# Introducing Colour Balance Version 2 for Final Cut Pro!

So if you only want to have more precise control with your color wheels, there's no need to buy my plugin.
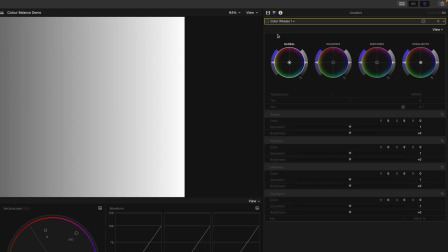(4:14)
You can go into these boxes down here, and there you can see you have numeric values for red, green, and blue. And you have this for your offset, for your lift, for your gamma, and for your gain, or for your global, shadows, midtones, and highlights. For each channel, there is a control for red, green, and blue. This is especially handy if you don't have a control surface like this one, where you can change the color wheels very physically, and you need to do this with your mouse. Adjusting the color wheels with your mouse is always a bit tedious, and yeah, if you want to be more precise, then there are these numeric values at your disposal.
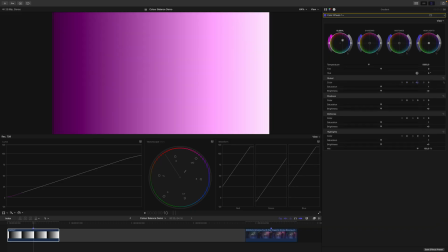(4:50)
So just go into these boxes here, and then you can offset your color wheels with numeric values. But just keep in mind that whatever you do with one channel will be compensated with the other two channels.
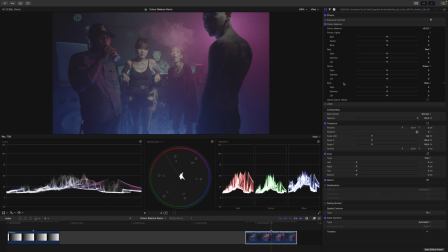(5:03)
Let's now have a look at an actual real-world example. Here you can see I only have a look.
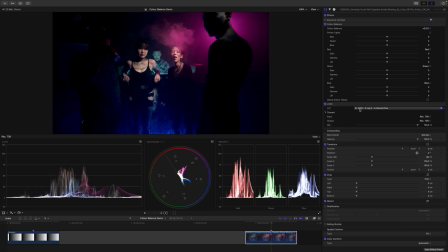(5:08)
This look is a LUT of mine, and we will talk about these LUTs in the future.
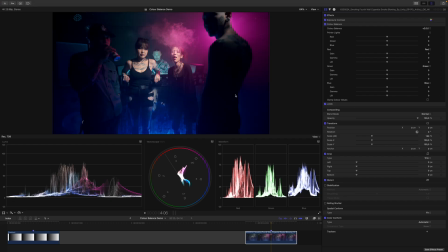(5:13)
Next up, I also have an exposure and contrast adjustment here, because the scene was feeling a bit too dark for my taste. In Final Cut Pro, remember, the input is at the top and the output is at the bottom, so the signal in the inspector flows from top to bottom.
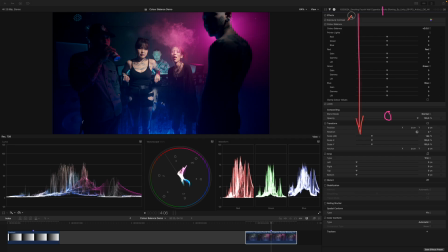(5:27)
This now means that our exposure and contrast adjustment gets processed first, and that our look gets processed last. And with the Color Balance plugin, you want to make sure that you put it before your look or before your LUT, because this will give you the best results. Let's get rid of my drawings and have a look at this scene.
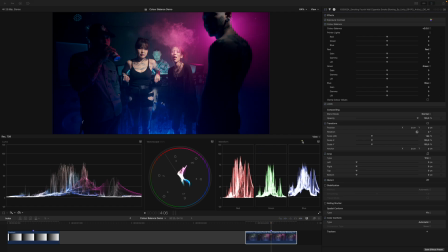(5:45)
So if we have a look at the RGB parade waveform here, you can see that we do need to work a bit on the blue channel. I mean, the green channel needs some work as well, but also the entire scene is illuminated by this very strong purple light here. Purple is the complementary color of green, and therefore the green channel being lower than the other channels just makes perfect sense.
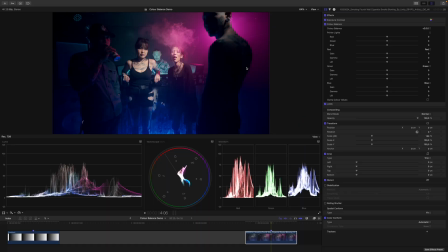(6:07)
So there is no need to work on that, but my eye is drawn especially to these areas here. These black areas here and here, and also in the background here. These are a bit too polluted for my taste. And also, I do think the skin tones could look more realistic in this scene.
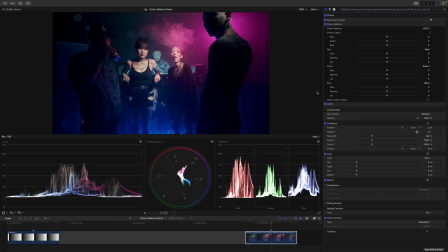(6:27)
I think for this scene, the only thing we need to mess around with is the blue channel. Since I don't want to affect the other channels, I choose the Color Balance plugin over the color wheels, and now let's make some adjustments. So I think there's way too much blue in the shadows, so I will drag down the lift of the blue channel, something like this.
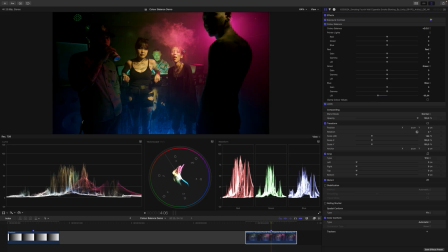(6:46)
And now, of course, the entire image gets very warm, and we need to compensate for this by doing the opposite in the highlights areas or with my gain control. And let's see, I think something like this. By the way, this is not very scientific, I just want to show you the plugin in action.
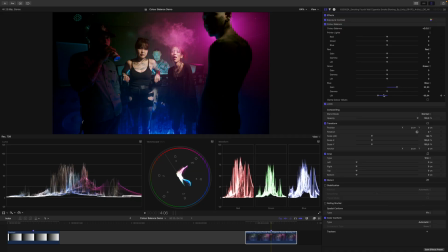(7:04)
And you can see that I think somewhere around here should give us a pretty decent result. Let's have a look at the before and after. So this before, this is after. The entire scene feels a bit more balanced now and the skin tones pop out a bit more.
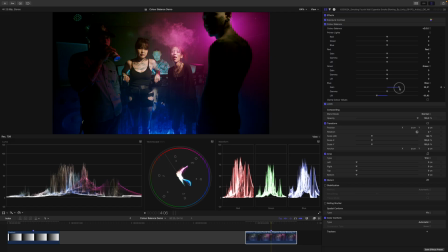(7:19)
But I do think it's a bit too warm overall, so let's see if we can increase the gain of the blue channel just a bit more. Or actually, let's do the opposite. Let's increase the lift back just a touch, something like this. Let's have a look. So this before, this is after, this before, this is after.
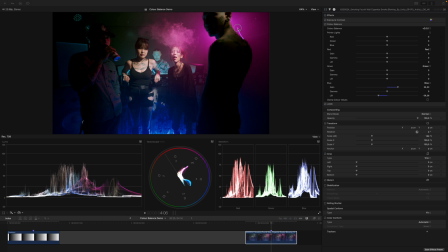(7:37)
And I think this does an amazing job. Pay attention to this area here of the skin of this gentleman. I think this makes a huge difference. So this is before, this is after, this is before, this is after. Yeah, I think for the sake of this demonstration, this works out. The link for this plugin is in the video description. See you on my website. Bye.